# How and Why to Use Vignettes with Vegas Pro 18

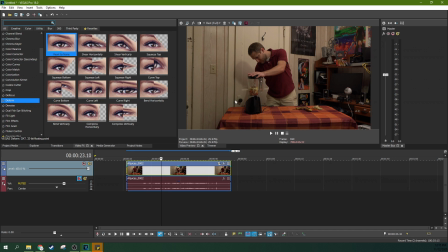I've got just a little shot here, and it is a noisy, busy shot. Not to mention it could also use some color correction, but we're not talking about that today. There's a lot about this shot I want to talk about, but today I want to talk about the fact that it's not that great as far as composition-wise.
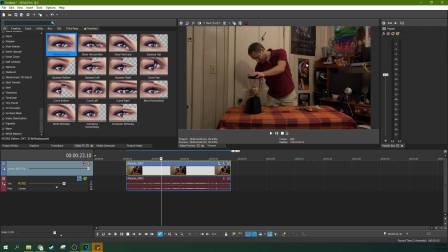I don't have a backlight behind me. I'm not glowing, so I don't really pop from the very distracting background. I'm in a rental house, and I got a small office, so I'm not doing a paint job myself on this door anytime soon, so it's very distracting. There's also a messy desk that's had my child put a bunch of stamp on it one day when I wasn't paying attention.
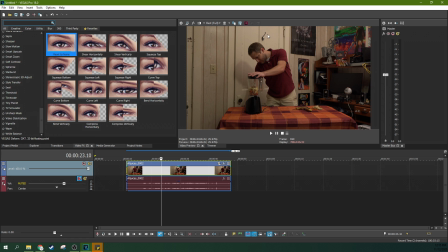So it's got a lot of things that are just distracting that don't make it a good shot, plus my messy work desk there. I could have cleaned it up a bit more, but I was kind of like, oof, lost cause is a lost cause, right? So one thing you can do is actually add a vignette.
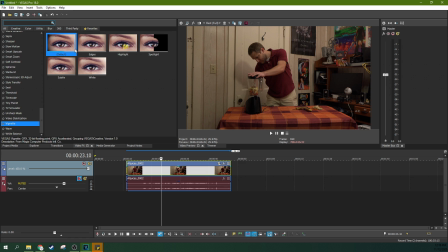Now, a vignette, while a lot of times can take place naturally, when you add one digitally, it's mostly because you want to make your subject in the middle pop and you want to get rid of some of the distracting features. It's really when the director or the editor is thinking, hey, you should focus on this, not on this other stuff.
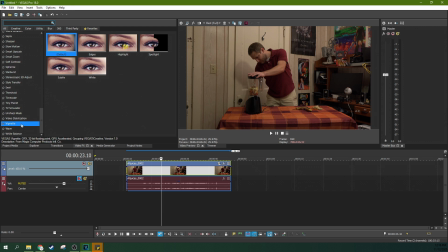So for this shot, it's a great candidate for a vignette. I'm going to go to this vignette here, and I'm going to grab the default and drag it over.
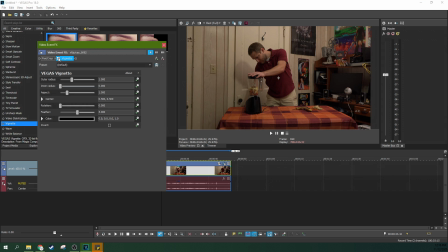And you're going to see instantly that it really does help the eye, the subject, me, focus, pop right there, as opposed to all this distracting clutter around it.
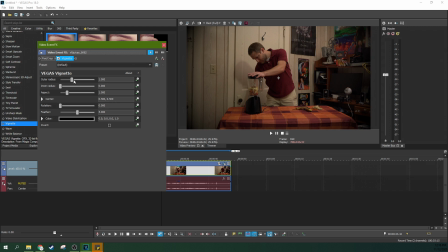So that's why you would use a vignette. And here's some things you can change about it. You can change the outer radius, which is essentially how much is going to close in on you.
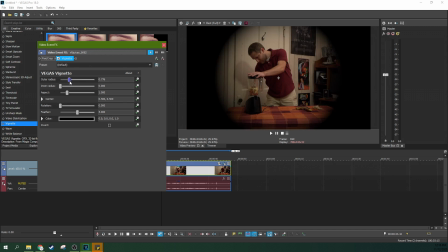See that little Looney Tunes circle close there? You can change the outer radius of it.
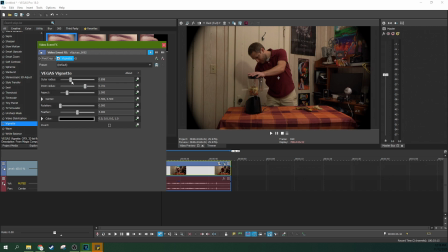You can change the inner radius of it, which is essentially, let me get this outer radius smaller so you can see.
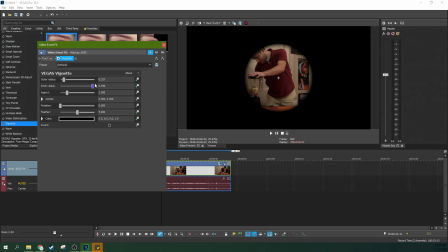The inner radius is how that fall off works, how much feathering is. So does it go instantly from bright to black, or does it have a little bit of a feather and a fall off in that?
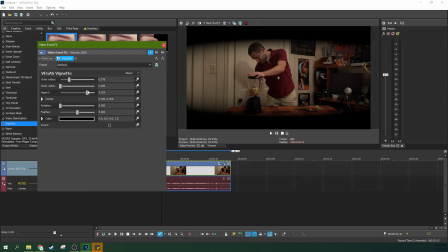Also, you can change the shape of it too. You can make it long or short.
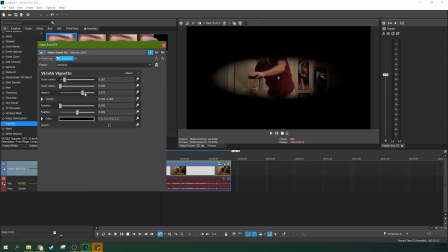This would be fun if you want to do like an eyeball, and there you go.
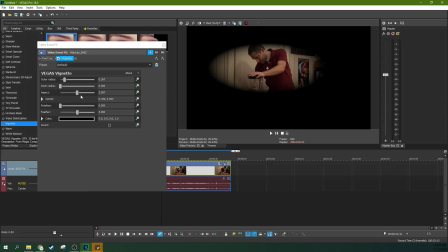That's some ideas for you. Or if you want to make it look like you're looking through a keyhole at something, that is also another idea for you, another reason you would want to use a vignette of some sort. And also you can control the feathering.
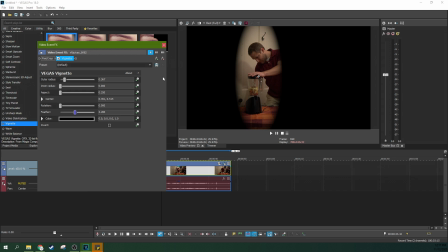That also, so the fall off is more about the lighting behind it, but the feathering is more about how much it bleeds together. So they're similar, but not the exact same thing, right? So you can get a lot of control over that.
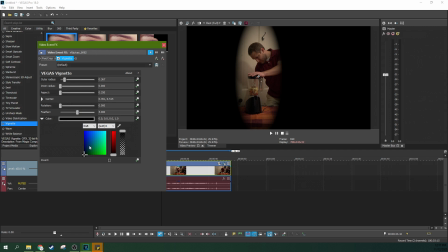And the color here too, when you want to edit the color, you can actually just change the color you're putting in. So a lot of times you just do it black.
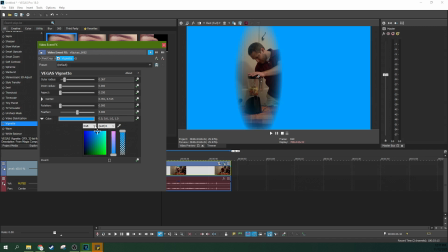But you know, let's say you're looking through,
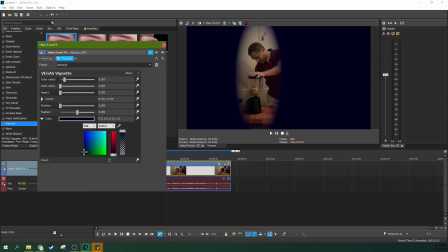if you're doing the keyhole effect, maybe you're looking through a red curtain or something. So you would want to do a really, you'd probably still need it really dark, but maybe, you know, that with a lot of feathering and maybe a white, like a more feathering, I would say.
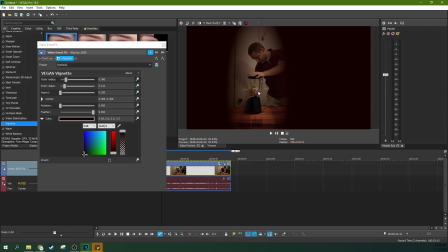You know, now, and let's drop the center down a little bit. Now we've got a little bit of a peek through a curtain look, right? Like somebody's peeking through a curtain there. That is another example of how you could use a vignette. And you can do all this with the Vegas software here. But and inverting it just changes how this works.
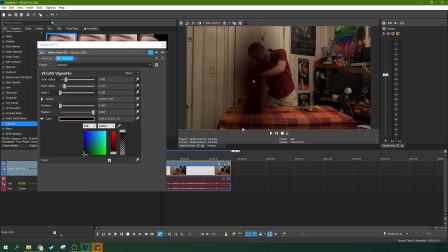So if you want to obscure something instead of highlight something, then you could use the invert effect.
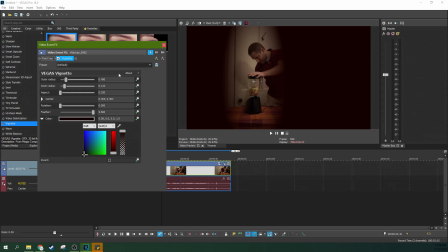So something I want to note, let me go back to default here.
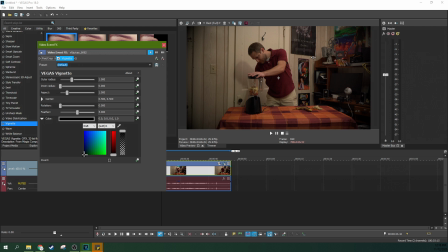If you want to like zoom in or close in on somebody, you can actually use these clock animate effects here.
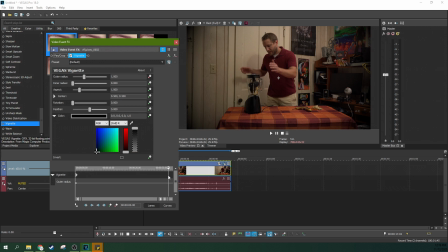You can hit the clock on this outer radius, and then right at the end of the clip, if you hit this sync cursor to media timeline, you'll actually move the media on the timeline while you're working this little miniature timeline here.
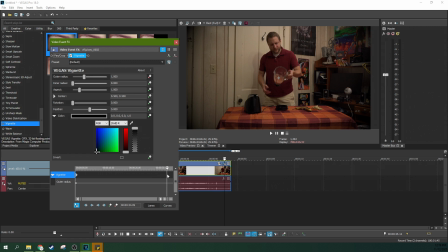Let's say at the end of it, I wanted to zoom in on my face as I'm drinking this blended controller here. I'm actually blending little Oculus controller just for funsies.